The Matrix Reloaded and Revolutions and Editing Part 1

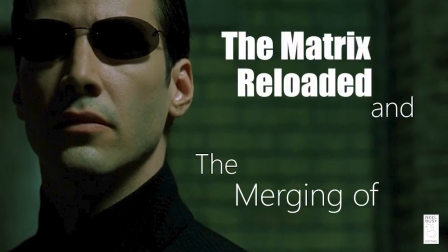Alright, we're joining The Matrix Reloaded and The Matrix Revolutions into one film.
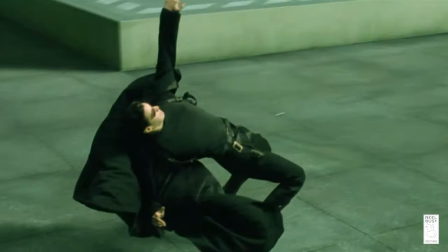While the first Matrix movie was well known for its jaw-dropping special effects and stunning visuals,
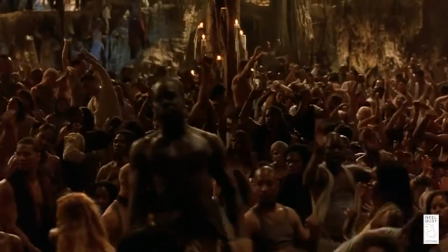The Matrix Reloaded and The Matrix Revolutions were both known for all the bloat that took up a lot of time without advancing the story.
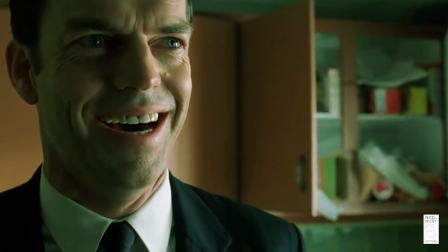In fact, there is so much bloat in both films that the Wachowskis could have done an edit of The Matrix Reloaded and The Matrix Revolutions into a single film,
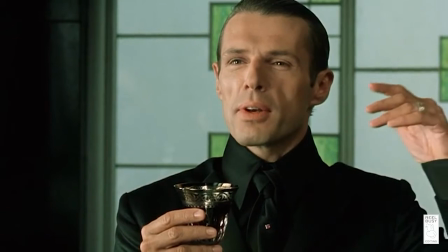and they could have cut the combined 4 hours and 27 minutes of Reloaded and Revolutions into a cinema-friendly 2 hours and 44 minutes.
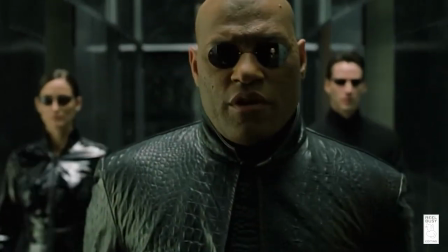The how is exactly what we're going to talk about, first focusing on The Matrix Reloaded.
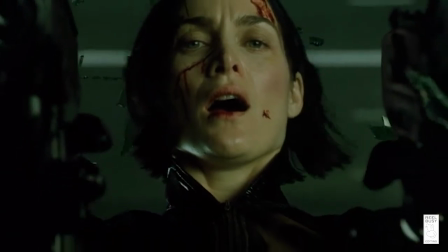The movie begins with a dream sequence that gives away a scene taking place later in the film.
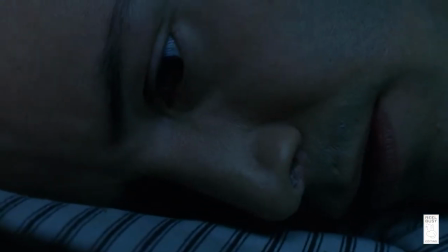It does this to start a story thread involving Neo believing Trinity is going to die.
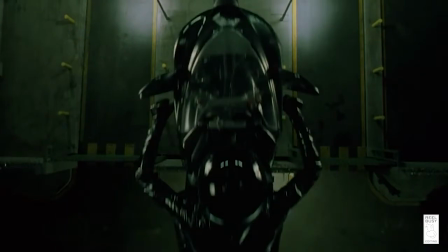It also launches the audience right into an action scene.
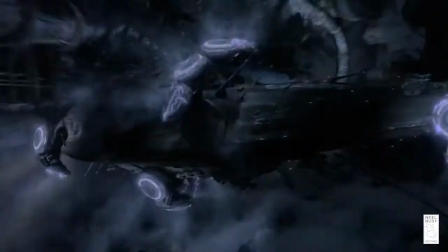We're then introduced to Link, who is the Nebuchadnezzar's new pilot, brought into the Matrix for a meeting that kicks off the main storyline,
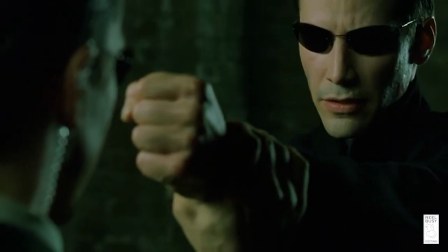shown that Smith is back, given another action scene, this time with Neo fighting 3 upgraded agents,
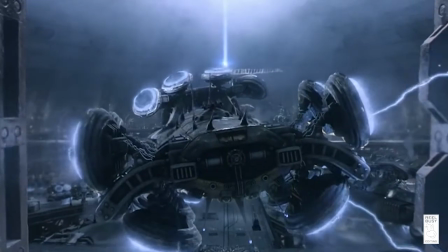and we see Smith again before we're finally shown the Nebuchadnezzar returning to Zion to continue progressing the main storyline.
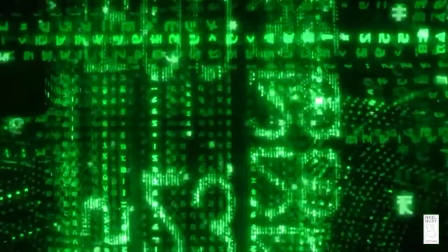Everybody got that? In short, there's a lot going on here, a good amount of which just isn't needed.
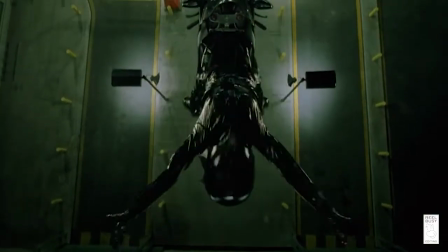It feels like the writers were so excited to show us a lot of stuff, so they crammed little snippets of everything into that small amount of time.
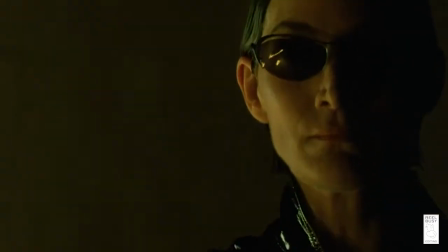So how about we just cut or remove some of that stuff, or at least the ideas being presented?
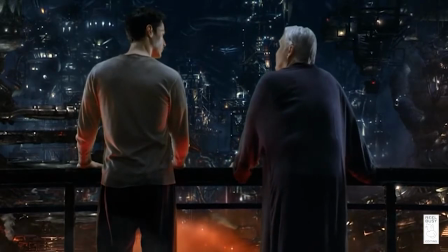After all, we should make sure to ground the audience in the main storyline before we introduce other elements into it.
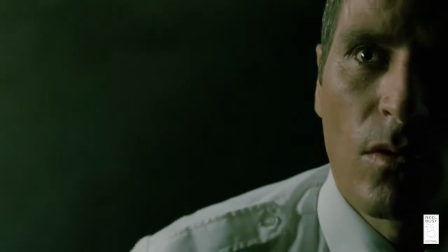So let's see what we can do with this. First, we can remove the opening dream sequence, since that action takes place later in the film.
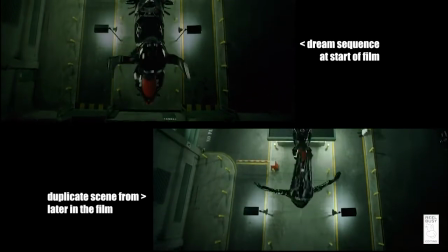But we'll weave this scene into the later scene, as this scene has some really cool shots that aren't repeated later.
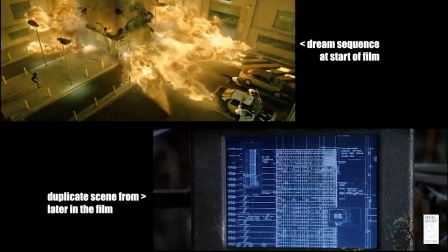Because we're dropping this scene from the opening, we'll also be dropping the side plot of Neo having dreams of Trinity's death, as nothing really comes of it.
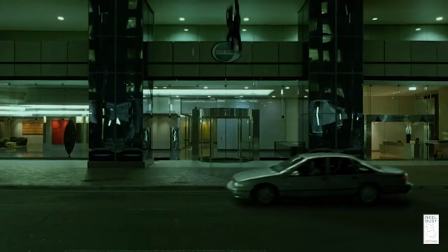It's revealed later that in his dream, Neo actually saw the agent hit the car, not Trinity.
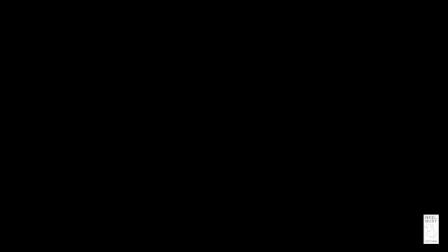But this attempt at a swerve only raises another question, such as,
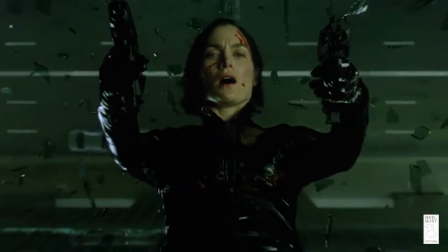why did Neo have a dream about Trinity's death that really wasn't Trinity's death, but simply that one time in which he saved her?
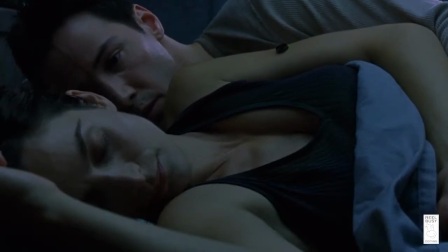Also, why doesn't Neo dream about anything else that happens? If he dreamed about the Keymaker's death, he could have saved the Keymaker.
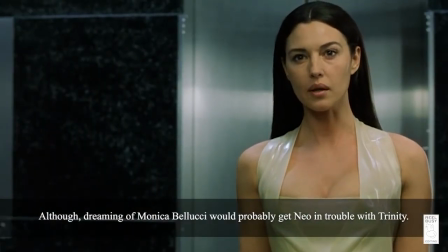If he dreamed about Monica Bellucci helping him find the Keymaker, he wouldn't have been standing in an elevator with Morpheus and Trinity, wondering what they did wrong.
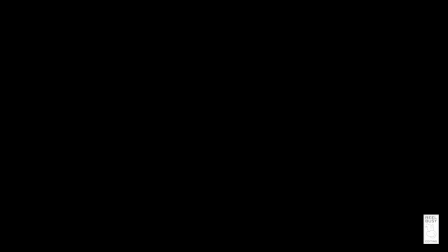The presence of the dream sequence at the start of Reloaded only creates story problems right away.
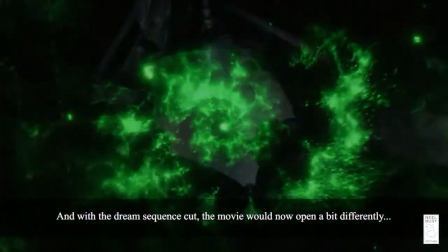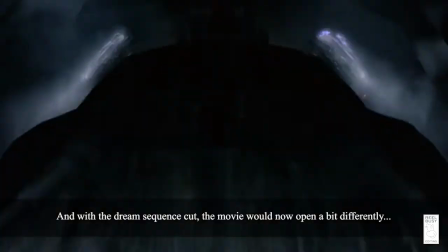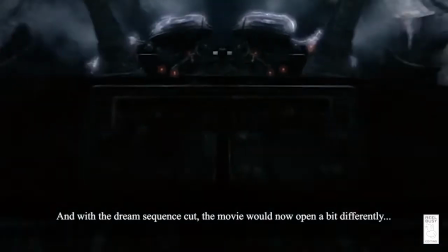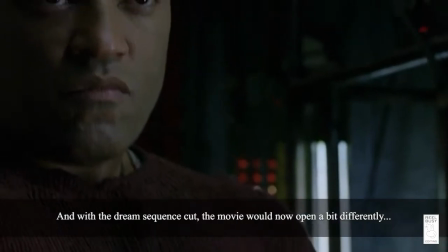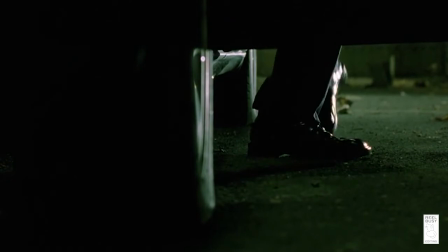Second, we can remove that first appearance of Smith as well as the second appearance that pairs with it.
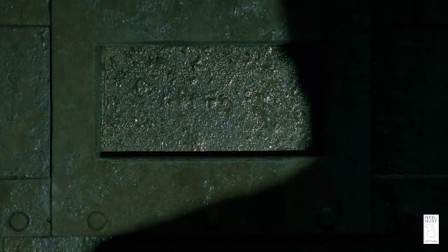Why does the movie give away such a big reveal through an unexciting action of Smith walking up to a door and knocking on it?
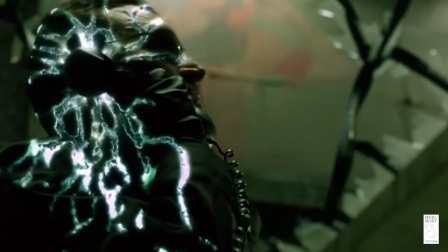Better to have Smith's reveal be in a way that the audience doesn't expect.
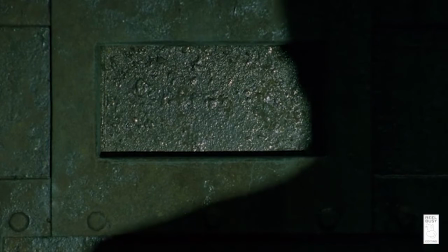Rather than Smith's first line of dialogue be this, I'm looking for Neo.
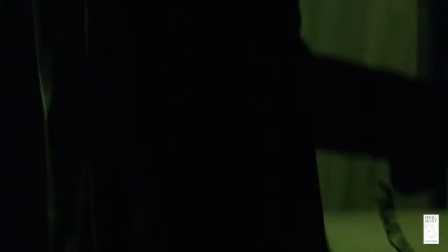It's better to have Smith's first line of dialogue in the film be this.
Look, Smith will suffice.
Now we're feeling like Smith is a real threat from the opening bell.
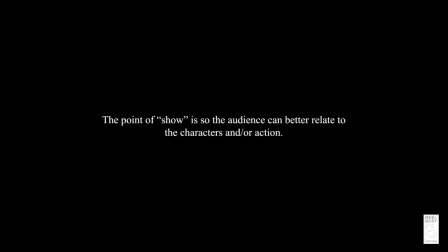Remember, we show in the story what we want the audience to feel.
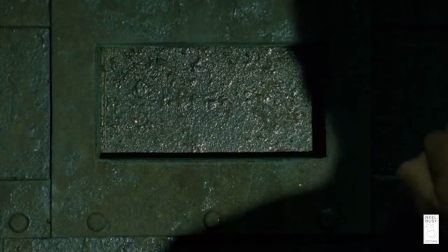So, do we want the audience to feel, oh look, it's Smith, as they watch Smith speaking through a hole in the door?
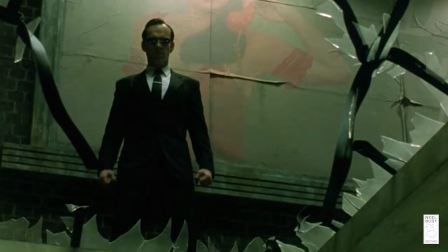Or would we prefer the audience feel, dude, Smith is back, as they witness Smith being a total badass?
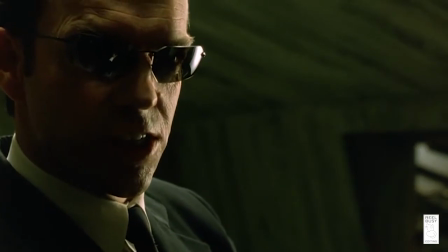Do you see what we're doing here? We're chipping away the lame junk and keeping only what works well.